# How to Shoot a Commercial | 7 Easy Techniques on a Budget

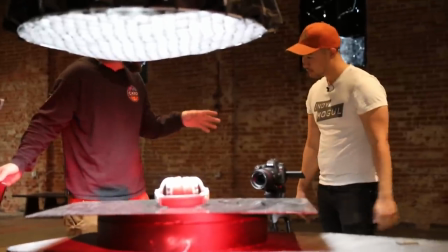[8:13]
And then you try changing things up, right? You're not stuck to a lighting setup. Then why don't you just turn that guy off and then you get, you know.
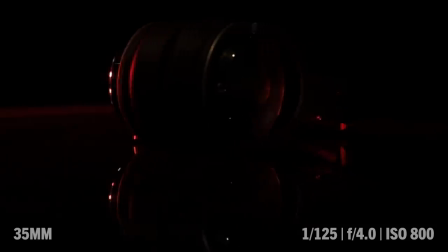[8:21]
This kind of moody reveal of a product. Moody reveal. Yeah, I love it. And real quick, I want to remind you guys about Storyblocks, who will actually save the day when you actually have to make a product commercial and all of the money went into shooting the product, which is definitely not the case in this episode. But if you were backed into a corner like that someday,
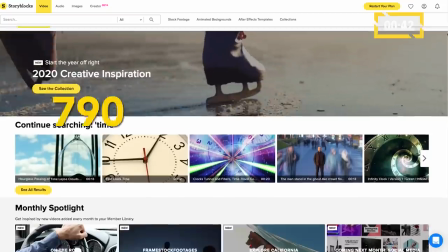[8:39]
why not consider trying Storyblocks' incredible library over 790,000 HD and 4K clips.
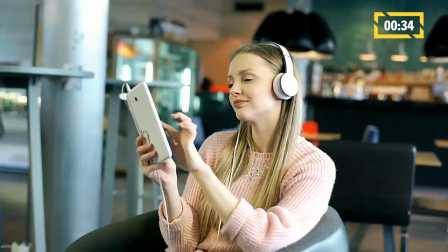[8:46]
In fact, you can find dozens of clips of people wearing headphones, doing all sorts of things that show off the product, people exercising with the headphones listening to music in bed with the headphones, or on the couch playing air guitar with the headphones. Literally everything you need to show off the versatility of your product.
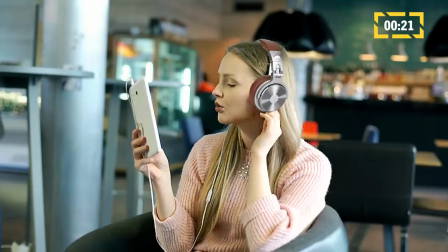[9:01]
And sure, you might have to cut away really quickly before anyone notices that those aren't actually the headphones that you shot,
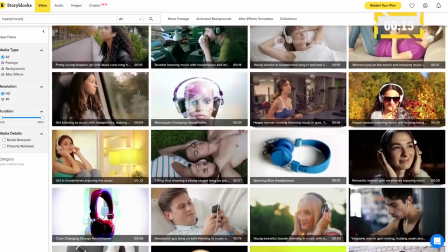[9:07]
but the point is Storyblocks has an entire library of clips that doesn't limit the amount of times you can download them.
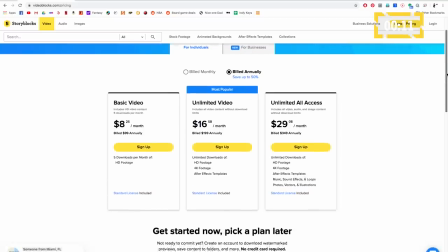[9:12]
That's right, unlimited downloads starting at $17 a month.
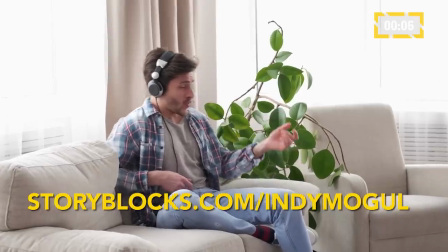[9:15]
It's basically a must-have out there, so get started by going go on over to storyblocks.com slash IndieMogul and learn more about their wonderful stock footage library.
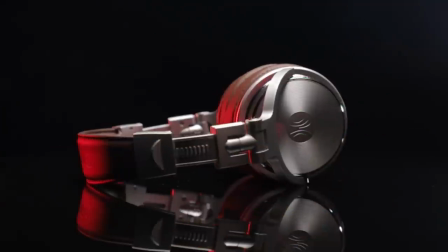[9:23]
And now, back to the episode. So already, this is an acceptable shot for me.
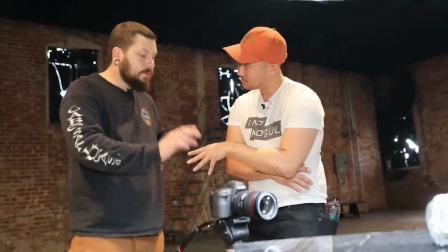[9:28]
I would run this easily all day long, but there's a few things we can do to kind of make it pop and make it a little bit different.
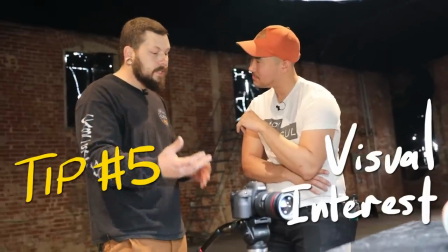[9:33]
I like to use Hazelot. We just need a puff of smoke in the background and that's going to be picked up by our backlight and just give us some visual interest in the background.
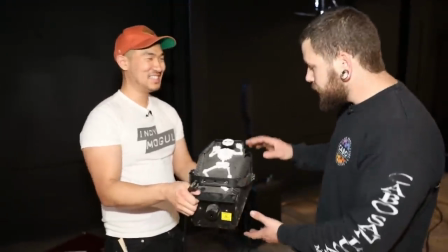[9:41]
You have to say the name of the fucker, the Mr. Skelly Skellyton. So I got the Mr. Skelly Skullerton at Party City.
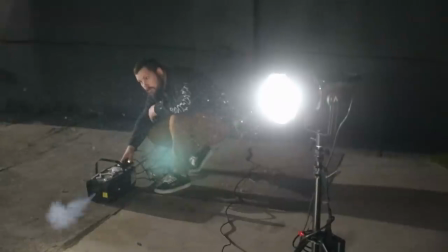[9:49]
It was $79.99, fog juice is like 10 bucks I think for a gallon. Okay, so this is a really good issue to run into.
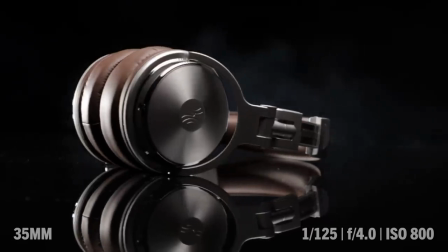[9:56]
What's the problem? So we have our smoke, but it's not really present in the scene, right? It's just kind of muddy in the background.
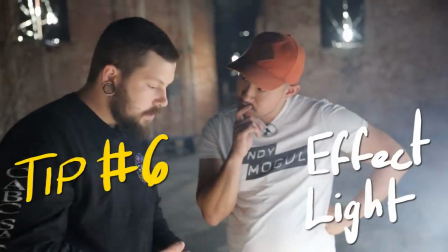[10:03]
So I think we need to add one more light into this setup and that's just going to be an effect light to give us a backlight on that smoke.
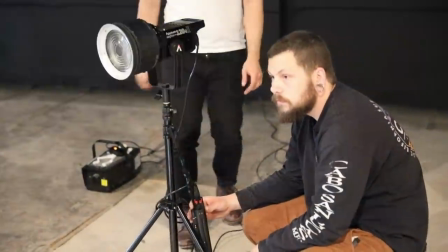[10:09]
So the closer it is to being directly behind the product and down the barrel of the lens, the more you will see it.
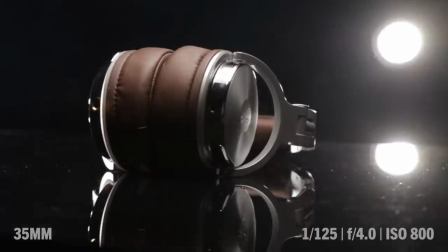[10:14]
Let me know if that's flaring in the camera. Yeah, it's flaring. Are we seeing it? Yeah, we're seeing it.
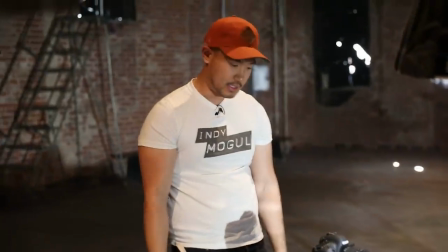[10:20]
There you go. That's good. And then if we can get the house lights back off, here comes the haze. Now you can see the difference. Oh, night and day.
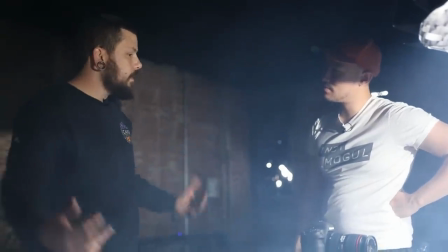[10:33]
You have to be delicate with the haze, right? Because it could also wash your image out. You usually generally want the haze to be behind your product.
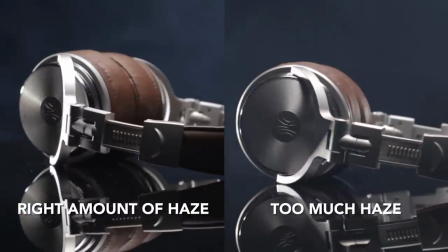[10:41]
So you still have the sharpness and the contrast. Too much haze will lower the contrast. And in films, that's cool, that's fine, right?
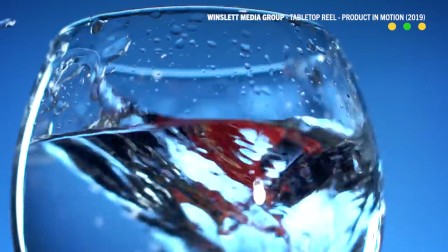[10:48]
It looks soft, it looks more filmic, it looks great. With products, you generally want it to be like, tack sharp, you want it to be clean.
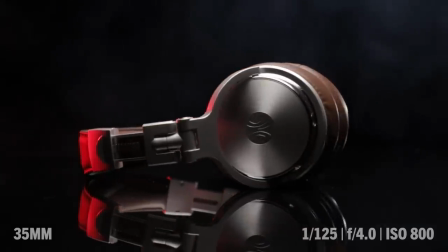[10:55]
And then yeah, we could throw the red in. I think that looks great. Yeah, it looks awesome. Yeah, so let's see if we put the red on the backlight.
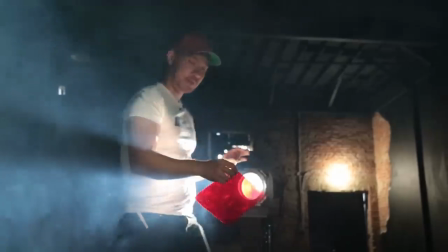[11:01]
And that's a cool thing, right? You can, you're not stuck to anything here. Experiment, turn off some lights, turn on other lights.
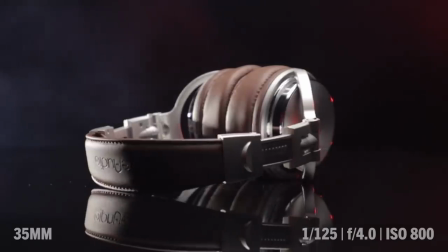[11:08]
See what looks nice. Ooh. Yeah, that's cool, I dig it. Different options.
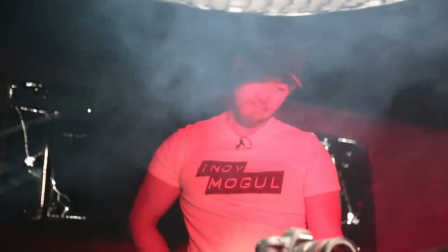[11:12]
And then like I said if you move just by moving a couple lights you can get a different look a little more frontal now If you want to bring it up and give it more of a commercial
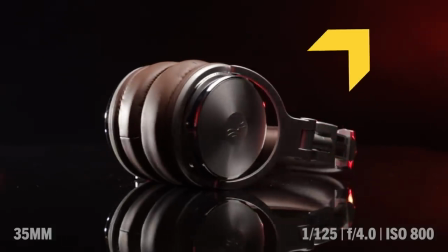[11:22]
Or you can go a little more back a little more back I'm gonna go a little moodier to give it a little moodier.
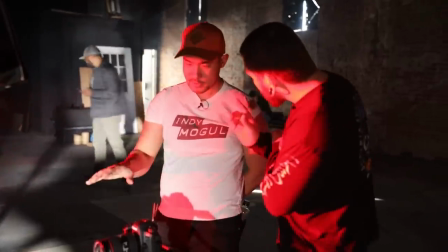[11:27]
Oh, that looks great, dude It looks great as it is so for the most part I think a lot of people think that all product shots need to be really bright and happy.
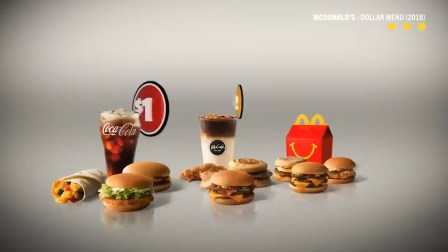[11:35]
Yeah What do you say normally big productions? It's a safe move, right? You light it bright high-key lighting it's going to show the product as it is. But I feel like especially in the indie world that you can break the rules a little bit, right?
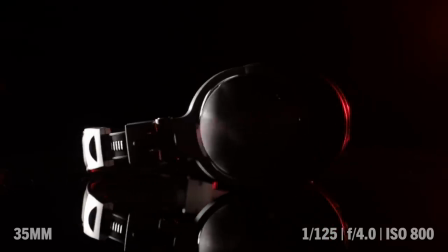[11:47]
So here we have an extremely contrasty look and it also goes into the brand, right?
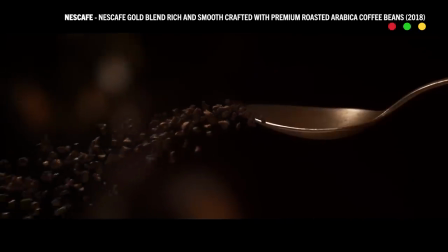[11:52]
If the brand's edgy and the brand is for younger people, you kind of go with that flow and you kind of just do research. So you can do different things. It just has to make a little bit of sense. If this is an edgier headphone company, they're like, you know, all about like rock music and that kind of stuff.
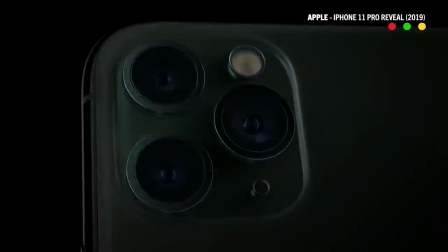[12:05]
Why not go ahead and do this? As long as you can go and get moments where you can see the logo clearly.
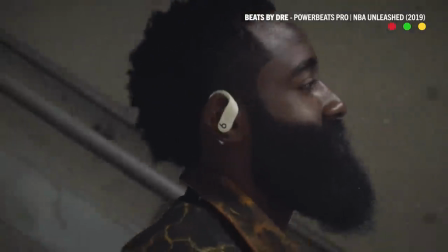[12:10]
And like I said before, make sure you have a normal light on the product so that you're not misleading people into the color of it.
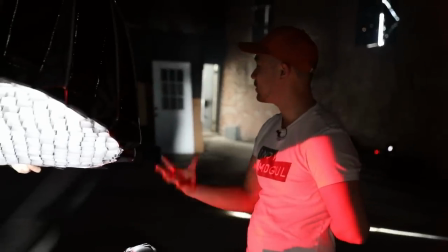[12:16]
A lot of companies want their products just to look safe. They don't want it to look so intense and gritty.